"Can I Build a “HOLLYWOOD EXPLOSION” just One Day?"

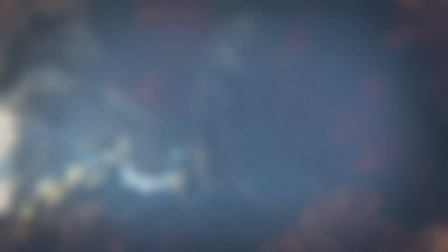0s
In this video, I challenged myself to build a Hollywood explosion in 1 minute, 1 hour, and 1 day.
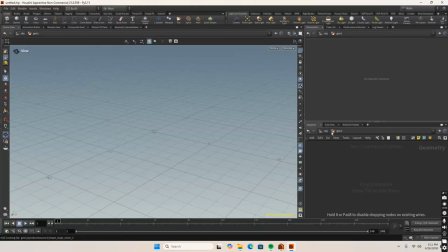6s
So let's start with the 1 minute explosion. Now, with only 1 minute, I really only had time to make the most basic explosion setup possible in Houdini.
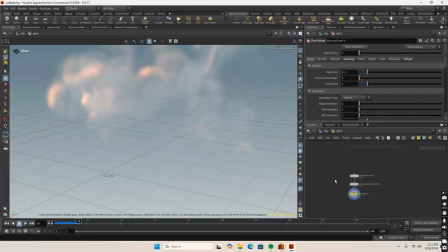15s
So I quickly put it together and then brought it right into Blender to give it a material where I would then render it out.
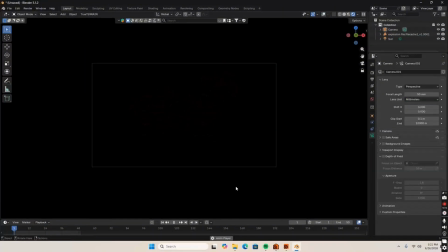21s
And after just 1 minute of work, here is the final 1 minute explosion.
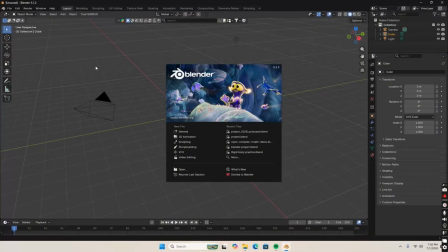29s
Now for the 1 hour explosion. So I know that 1 hour gave me a lot more freedom to make something cooler, so I took inspiration from this Harry Potter scene,
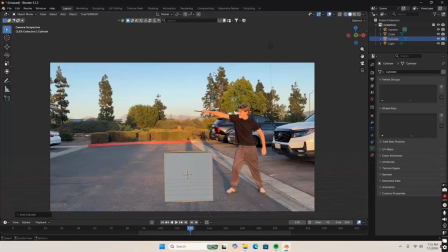37s
and I wanted to use my magical wand to lift a knight into the air until he explodes.
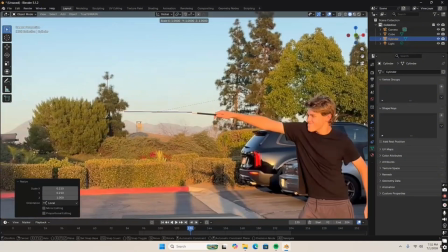43s
For this shot, I used two different angles.
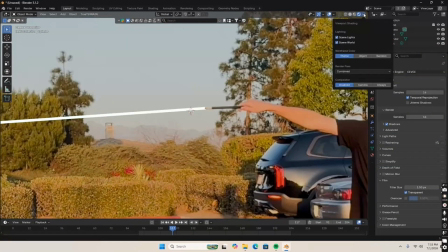46s
The first one being from here, where I could just 2D track a giant glowing cylinder onto my wand,
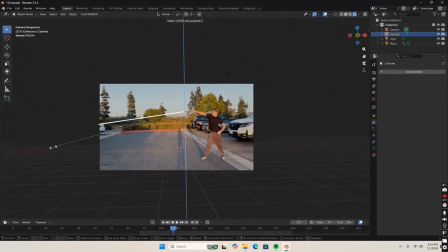52s
and basically this part took a little bit of time,
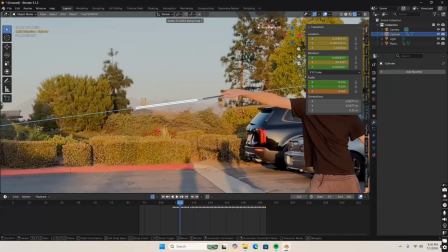56s
but I eventually manually tracked every single keyframe until it all lined up with the wand and the live action movements.
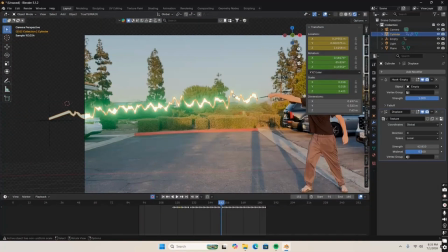64s
And to make it look more epic, I added a cloud displacement modifier to the actual beam.
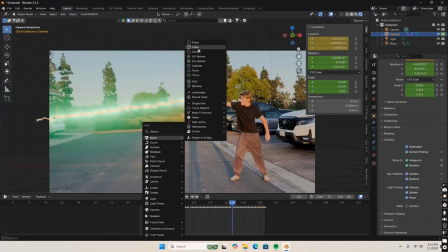69s
That way it'd look a lot closer to the movie than just a regular glowing cylinder. The next step for this shot was actually animating the beam to turn on.
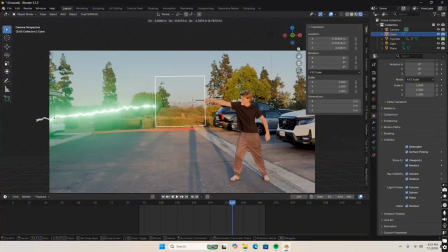77s
So what I did for that was use a cube as a shadow catcher, and then I animated it moving from one side of the screen to the other so it would slowly appear and give more of a cinematic feel.
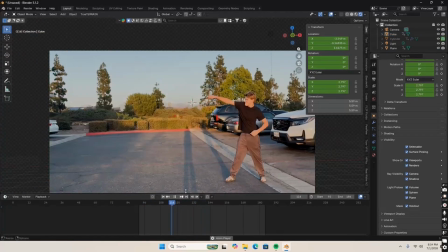86s
That is looking pretty good, I can't lie. Anyways, from here I just animated the noise to expand.
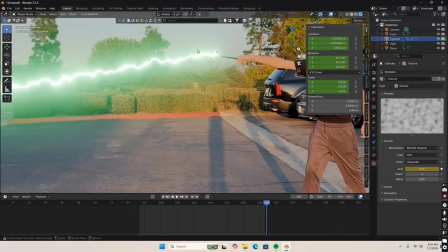92s
That way it gives more of a feel that it's actually moving like through the beam rather than just standing still and, wobbling with the wand.
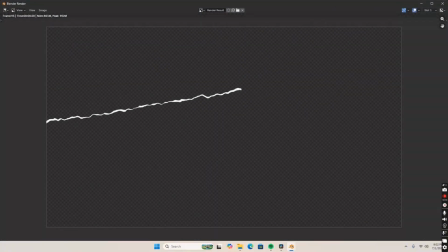100s
But yeah, then I rendered out the sequence with a transparent background, and when that was finished,
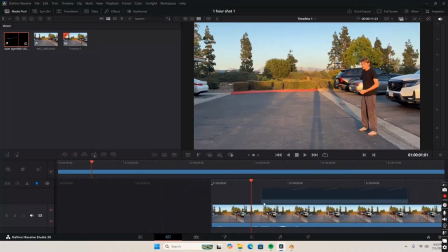104s
I threw it right into DaVinci Resolve where I could give it some compositing after I lined up the shots.
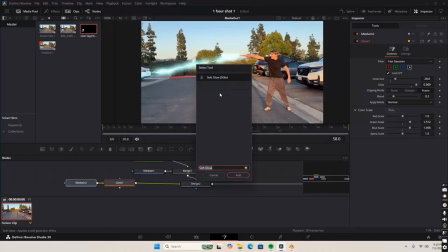109s
I ended up adding multiple glow nodes to the Fusion page.
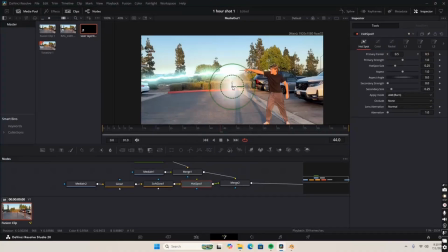112s
I did this and tweaked all the settings to make it look just real enough, but as well fantasy enough to be a cool Harry Potter shot.
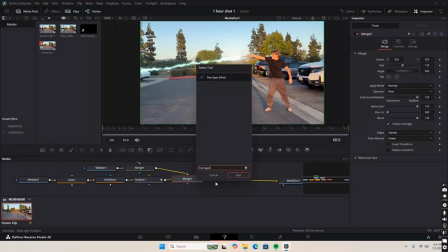120s
That is already looking pretty cool, but it's missing one thing: light interaction on my face.
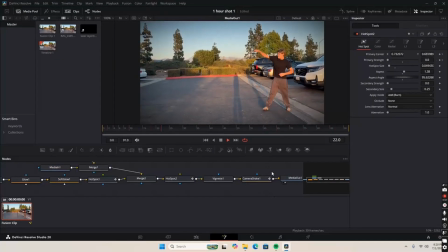125s
So what I did was I added just a hotspot and I tracked it to my face, as well as a vignette for lens effects, and that was that shot completed.
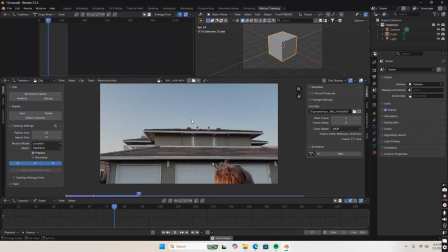133s
Now for the second angle, unfortunately I did have to motion track a little bit, but that's no problem as Blender has a really good motion tracker.
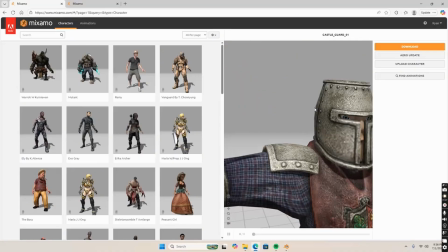141s
So once I tracked the footage, I set it up in my scene, and I headed over to Mixamo to grab this knight 3D model.
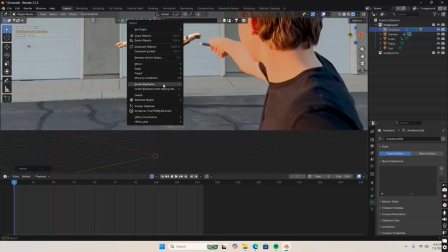149s
This is where I gave it a swimming, floating animation,
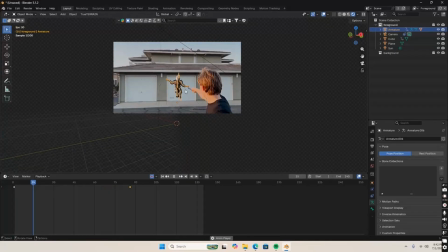152s
and I just made it follow the wand in the scene to make it look like I was actually levitating it with my hand.
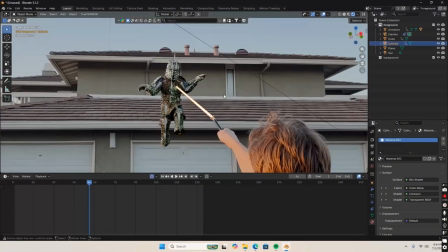160s
I then put down a placeholder cylinder for later and headed into the knight model's textures,
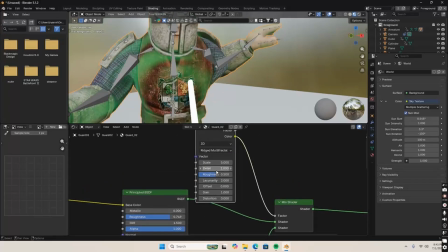165s
and what I did was I used a noise texture to drive an emission strength,
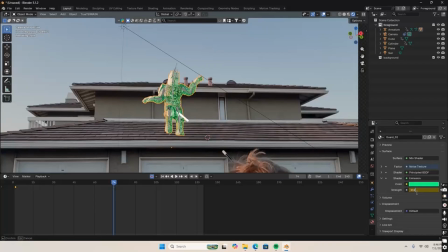169s
and I would basically animate it to where his skin glows greener as the frame goes on to make it look like he's actually
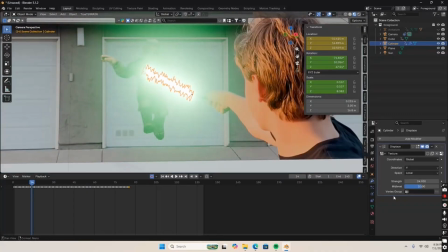176s
absorbing the energy from the wand. So I did the same thing as earlier and added a cloud noise to the cylinder.
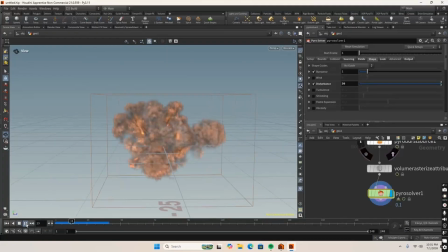183s
And then I decided it was probably a good idea to get working on the explosion, which was a really similar process to earlier, just in a slightly higher quality.
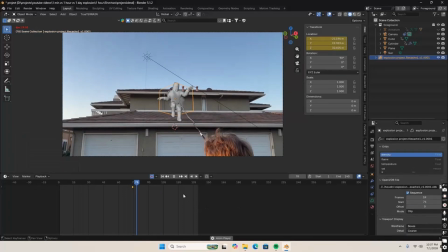190s
So what I did was I dropped this right into Blender and then scaled it up and
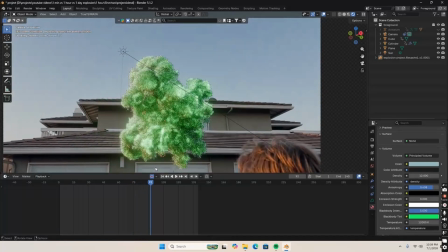194s
gave it a nice material to make it blend in and look like a magical explosion.
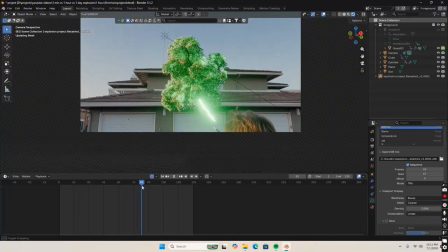199s
Finally, I rendered out all the layers and then threw it right into DaVinci for a quick compositing process, similar to earlier's.
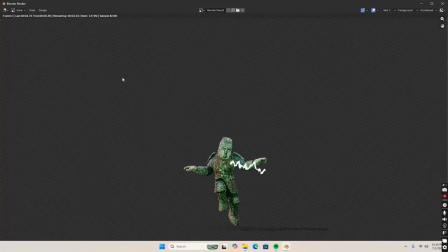205s
And then after all that, here's the final 1 hour explosion.
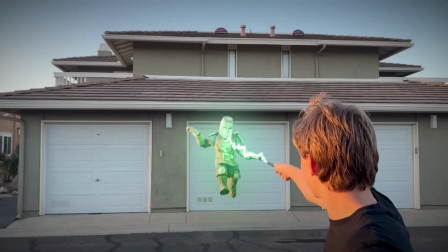Finally, let's build the 1 day explosion.
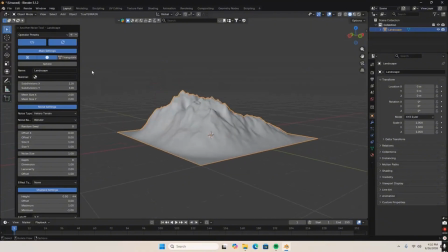218s
Since I had much more time for this project, I knew I had time to build a full 3D environment, so I wanted to make something like this shot.
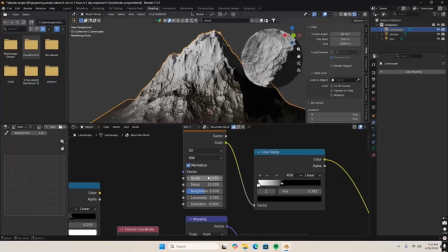226s
I got right into modeling the mountain with the ANT landscape add-on and then gave it these amazing textures.
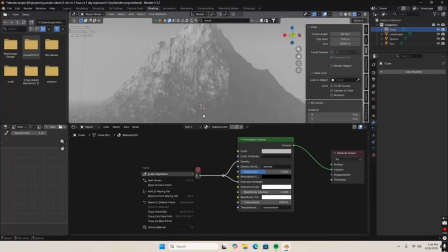232s
Then I added a ginormous cube to the entire scene to act as my fog and atmosphere.
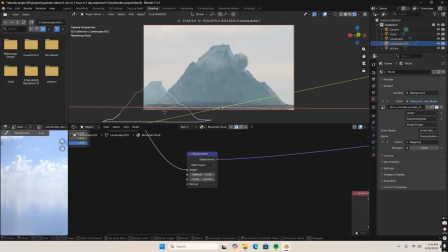238s
From here I went to fill out the rest of the environment,
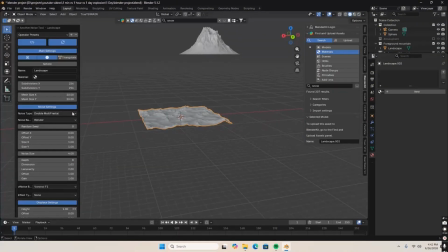241s
starting with duplicating the mountain and building a floor plane with some displacement, also built with the ANT landscape add-on.